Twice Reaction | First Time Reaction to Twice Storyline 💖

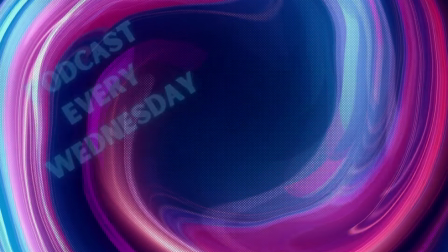(0:04)
hi
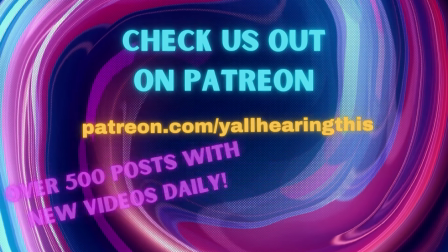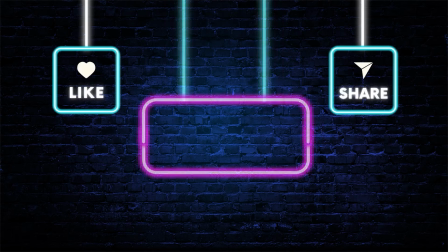guys welcome back to y'all hearing this my name is kay thank you so much for coming and checking us out over here on patreon i am excited to get into another lore video today i've been checking out different storylines in k-pop groups and today we are checking out twice Um, so this one, I don't believe they have an overarching like storyline, uh, but we, I went into bookish theories, um, who I love, love her stuff. Um, and it looks like breakdowns of different MVs. So we're going to watch a couple, um, I think four videos altogether. Uh, there are more, so, you know, we'll do like a part two, a part three down the road or whatever, but, uh, but yeah i'm excited so we are gonna do let's look we're gonna do uh feel special uh fake and true more and more and i can't stop me so without any further ado let's get into it
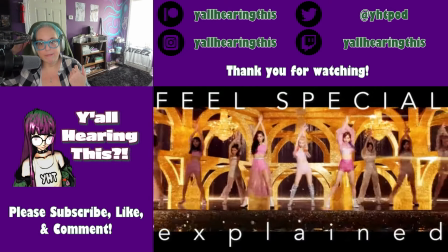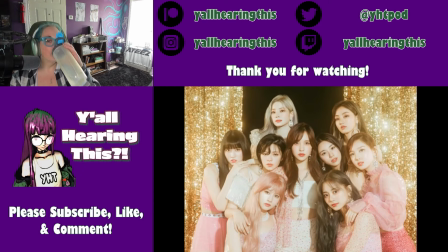(1:21)
hello and welcome back to bookish theories in today's video i would like to talk about twice as new a song feel
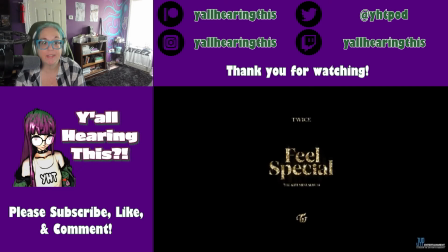(1:27)
special focusing on a little breakdown and analysis just listen to music video and how happy I am to see Mina again.
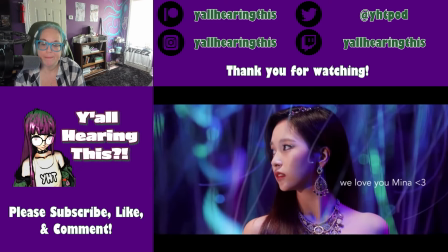(1:33)
Right after the video came out, JYP released the news that Mina would not be participating in the promotion and I feel like this is the right choice if she doesn't feel ready yet.
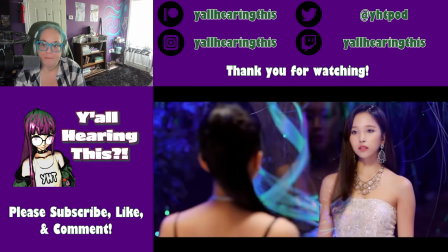(1:41)
As we'll see in just a second, the song is especially meaningful in this situation and just the fact that she wanted to be part of it is more than enough.
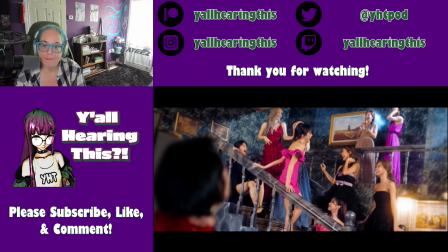(1:48)
Feel Special is a song that focuses on the importance of friendship and love in a difficult situation and it deals with the themes of loneliness,
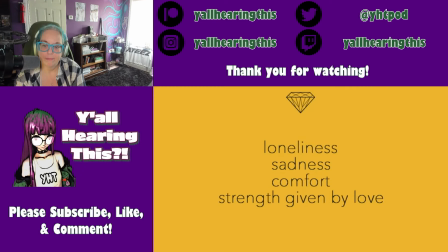(1:55)
sadness, comfort and the strength love can give you when overcoming your hardships.
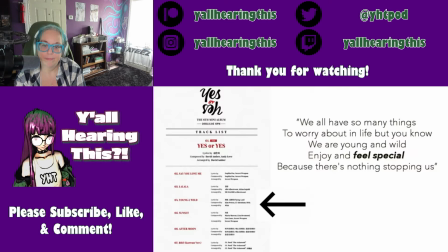(1:59)
The title was first foreshadowed last year in Mina's intro of Young and Wild, which is a song that Chaeyang helped writing as well.
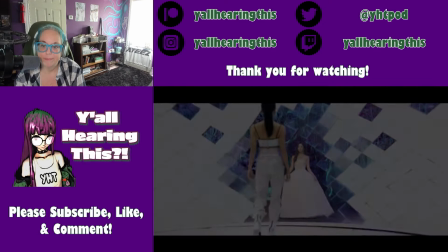(2:06)
I feel like this is no coincidence because one of the most important aspects of the music video is the friendship and support the girls give to one another,
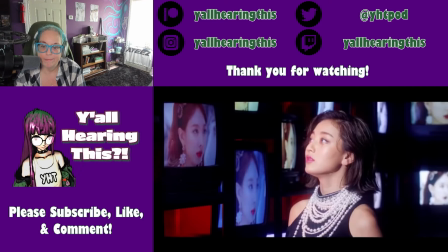(2:14)
which is something that makes this comeback particularly personal and poignant. At the beginning Chaeyang opens the song by expressing a feeling of loneliness and inadequacy.
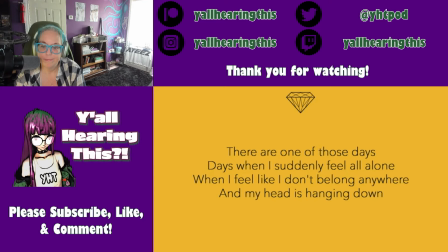(2:23)
Even if this doesn't happen every day, there are times when she feels lonely and out of place.
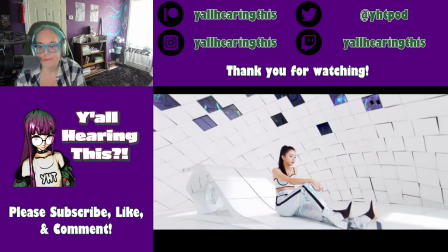(2:27)
These lines are paralleled by the shots of her in an empty white dome, which is a setting that further reinforces the theme of isolation conveyed in the lyrics.
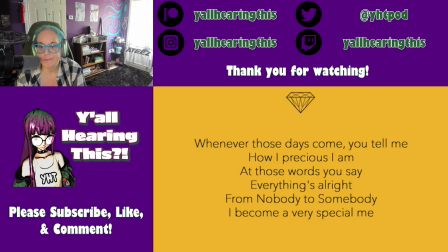(2:35)
Chaeyang's lines are followed by Chui and Momo's, who sing that when they feel that way, having someone next to them that comforts them makes them transform into someone special, meaning that from nobody they become somebody. This line is very important because it implies that happiness and self-love are the result of the love and support other people give them.
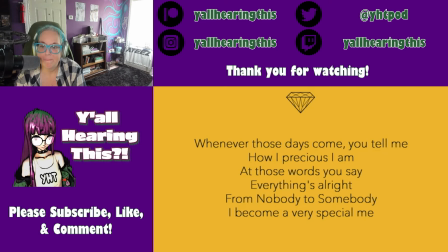(2:53)
And because of that, the song may also be seen as a reflection on their experience as idols and their relationship with oneses.
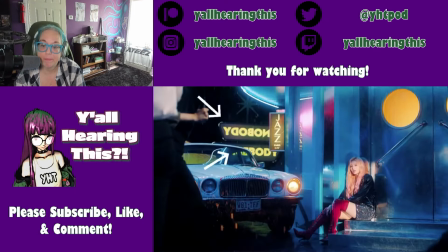(3:00)
If you look closely, the words nobody and somebody are also written on the signs behind Sana. In the scene, nobody is spelled backwards, meaning that you can see it correctly only by coming from behind. This may mean that in the past they were nobody and now they are somebody, but this transformation could only take place thanks to the love and support you gave them throughout the years.
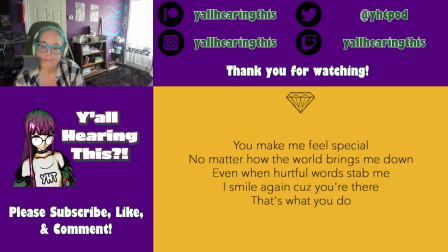(3:18)
This feeling is also reinforced in the chorus, where TWICE expressed the idea that you make them feel special even when hurtful words bring them down. The fact that these lines are sung by Sana is no coincidence because it may be a reference to
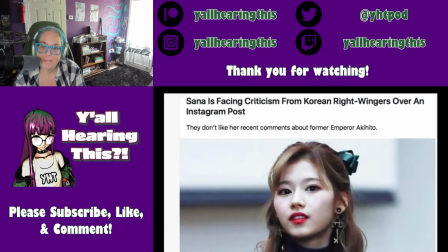(3:31)
the recent backlash she received after talking about the end of Japan's Heisei era.
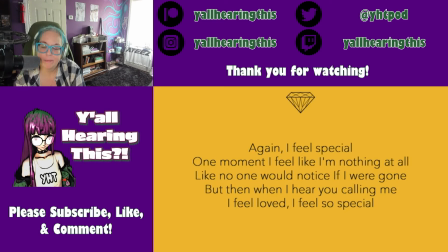(3:36)
The idea here is that love and support makes you feel special and appreciated. The attention is focused on the healing nature of love and friendship. Twice is saying that they are special because you make them special, and the feeling is mutual because just like you love and comfort them, they love and comfort you.
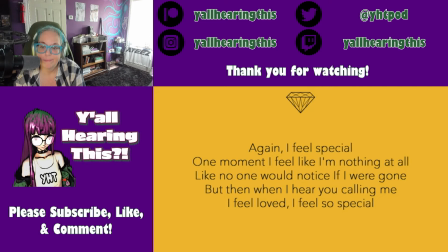(3:51)
This is obviously relevant in the relationship they have with one another as well, and the video conveys both ideas in several ways.
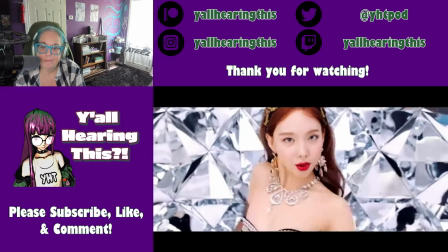(3:58)
The different sets Twice performing, for instance, are all made with very expensive materials.
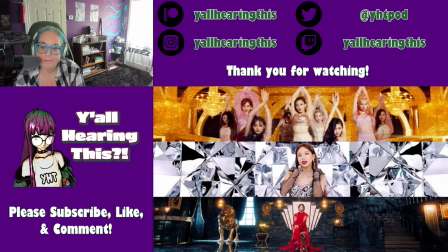(4:03)
We see gold, marble, diamonds, and this imagery reinforces the idea that they are precious and that you allowed this to happen.
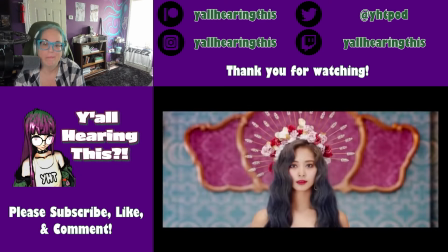(4:11)
The scene with Chewie is also relevant, I think.
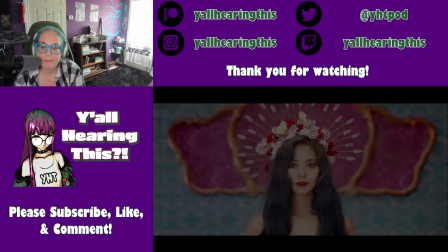(4:13)
When I first saw it, the first thing that came to mind was the art and photography of Frida Kahlo.
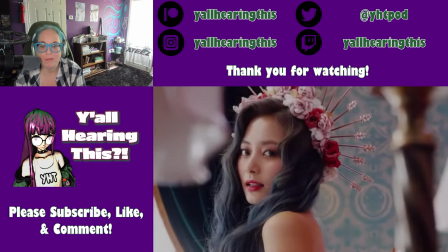(4:18)
Yeah. This was an intentional reference. Such a beautiful. It further highlights the idea that they are precious like art and feel special thanks to art.
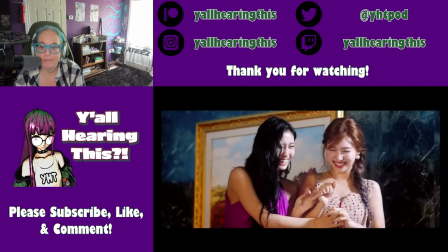(4:25)
If some of the settings reinforce the positive aspects of having someone that makes you feel special,
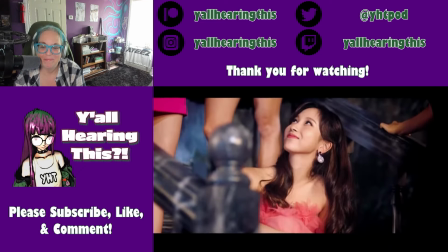(4:30)
others are meant to express the loneliness and sadness that this type of support is meant to oppose.
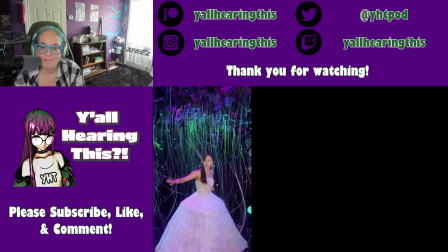(4:35)
Chaeyoung's Dome shows this very clearly, but the same can be said for Mina's enchanted forest, Chongyun's empty hall and Sana and Taeyeon's rainy street.
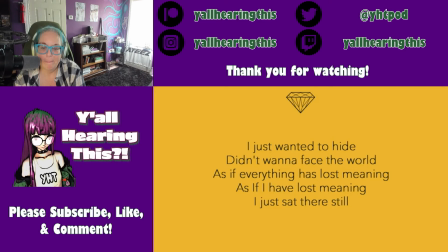(4:44)
Mina's lines focus on her struggle with anxiety, which is something that pushes her into isolation and makes her feel like nothing has meaning.
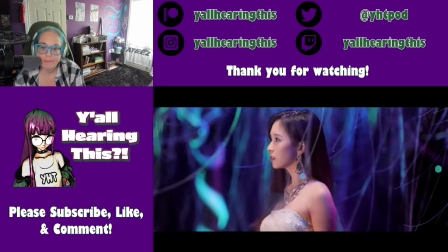(4:51)
In the video she wanders in a forest that partially hides her from the audience, but she emerges from it when she sees Chaeyoung.
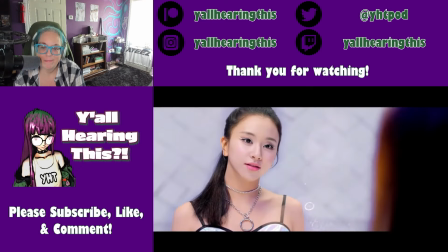(4:58)
These visuals are very telling and they perfectly parallel Momo's lines about the positive
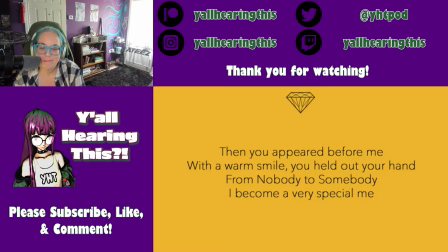(5:03)
change comfort can bring. the focus here is on the importance of the little things. A smile, a kind word, a friendly touch can really make the difference and the video shows this in the different scenarios we are being presented. If you look closely the girls are divided in pairs.
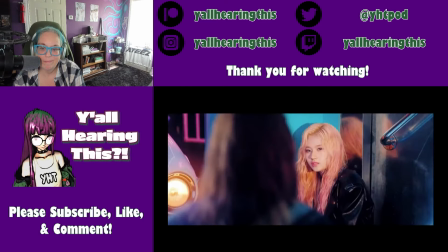(5:18)
We have Mina and Chaeyoung, Chuy and Momo, Taeyeon and Sana, Ji-Yo and Nayeon and last but not least Jonghyun and herself.
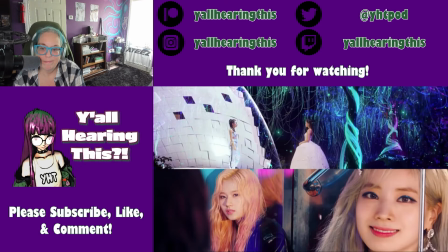(5:26)
Now the scenes with Mina and Chaeyoung and Sana and Taeyeon primarily focus on their relationship with one another. Mina and Sana need comfort and they find it in the presence of Chaeyoung and Dayeon, and something similar happens in Cheongkyeon's scene as well.
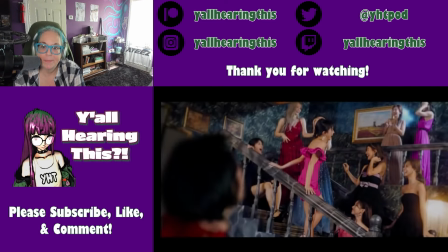(5:39)
When she sees herself, she is surrounded by the other members and this makes her feel special, thus highlighting the strong relationship they share.
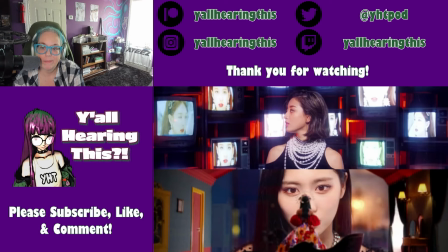(5:47)
In the other scenes, however, the focus shifts from the relationship they have among themselves to the relationship they have with Ones's.
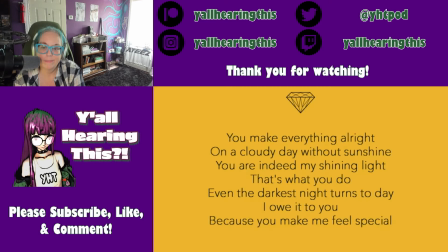(5:54)
The shift happens during Dayeon's verse and her scene with Sana acts as a bridge between the two themes. In her lines, the hue that makes them feel special is compared to a shining light on a cloudy day that is so bright it's able to illuminate the darkest night.
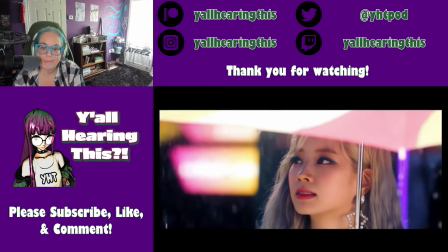(6:09)
She says this while she approaches Sana with an umbrella in their hands.
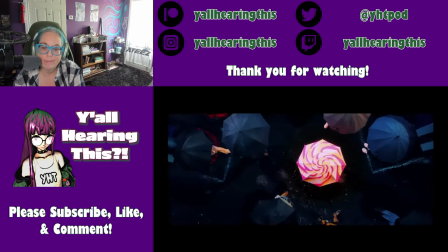(6:12)
And what's really interesting about this scene is that the umbrella has the same lollipop pattern of their light stick, thus in fact the Kwanza's are their metaphorical umbrella. They are those who protect them, comfort them and brighten their day and in In turn, TWICE do the same for them.
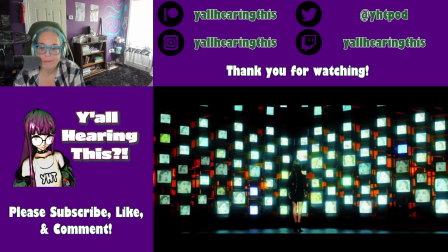(6:27)
This is especially evident in Gio and Nayeon's scene, where Gio is surrounded by televisions that show Nayeon in the Diamond Room.
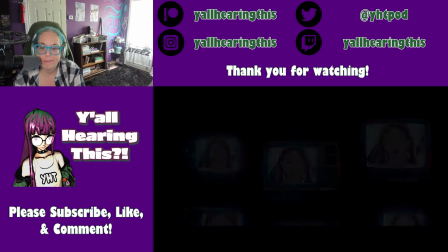(6:35)
In order to understand what's going on here, we have to look at their expressions. When Nayeon is serious, Gio is serious too.
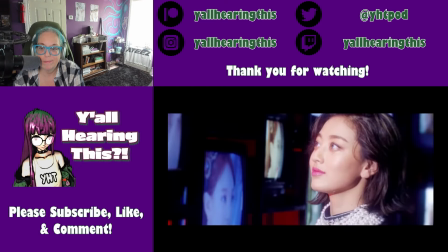(6:41)
But when she smiles, the other smiles as well. If we see Nayeon as a representation of TWICE and Gio as the embodiment of ONCE,
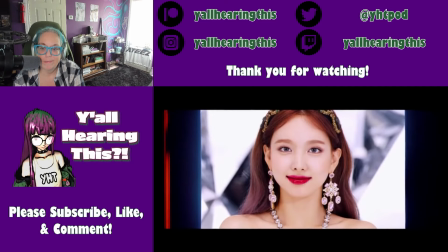(6:49)
This scene shows the connection you guys share and how important your mutual support is despite the distance.
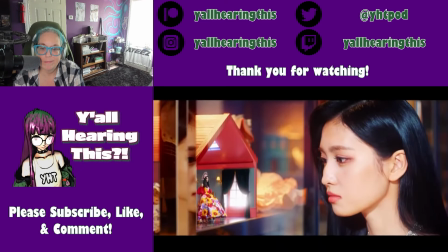(6:56)
Chewie and Momo's scene conveys this as well. Much like Naion and Gio, the two are divided by a screen too.
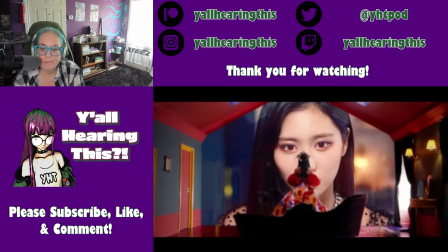(7:02)
But when they see each other, they cannot help but reduce this distance by getting as close to the screen as possible.
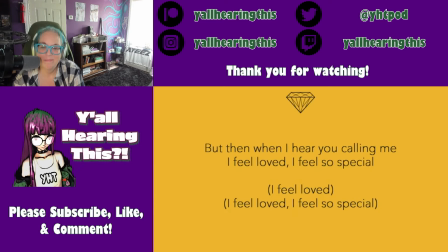(7:08)
The idea here is that even if you are far, you are still close. The comfort that you give to one another is stronger than distance because just by knowing that you exist you make them feel special.
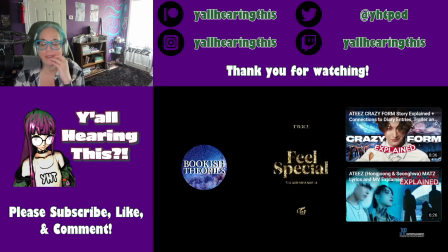(7:20)
So that's it for me today. I hope you guys enjoyed the video and if you did or have any requests for future ones don't hesitate to ask. Thank you so much for watching. Feel special guys. Bye bye!
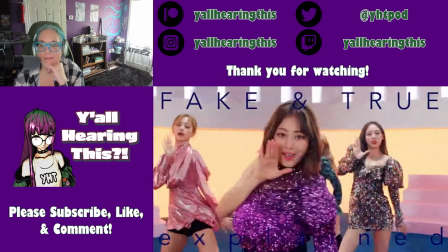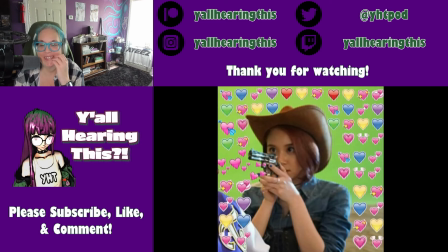(7:38)
Hello and welcome back to Bookish Theories. In today's video I would like to talk about Twice's latest Japanese pop fake and true.
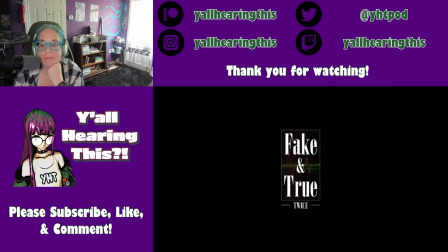(7:46)
Focusing on a little breakdown and I have not heard the song yet
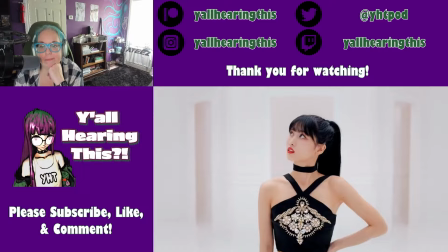(7:50)
Fake and True is a song that deals with the desire to fulfill your dreams by staying true to yourself Instead of
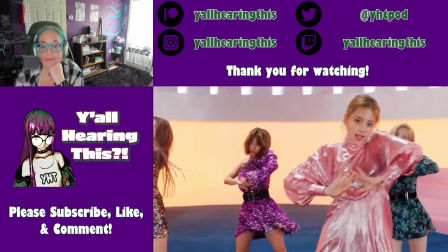(7:57)
settling for something fake and untruthful The song begins by stating that hoping for a goal to come true will
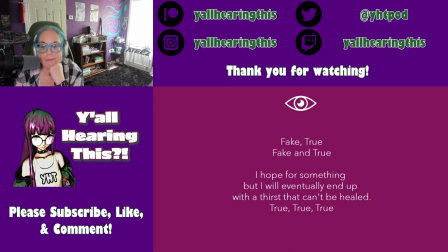(8:03)
make you end up with an unquenchable thirst As the lyrics suggest this is a true statement Twice here is saying that when people want to fulfill their dream They tend to get obsessed by it and this obsession can lead you to compromises.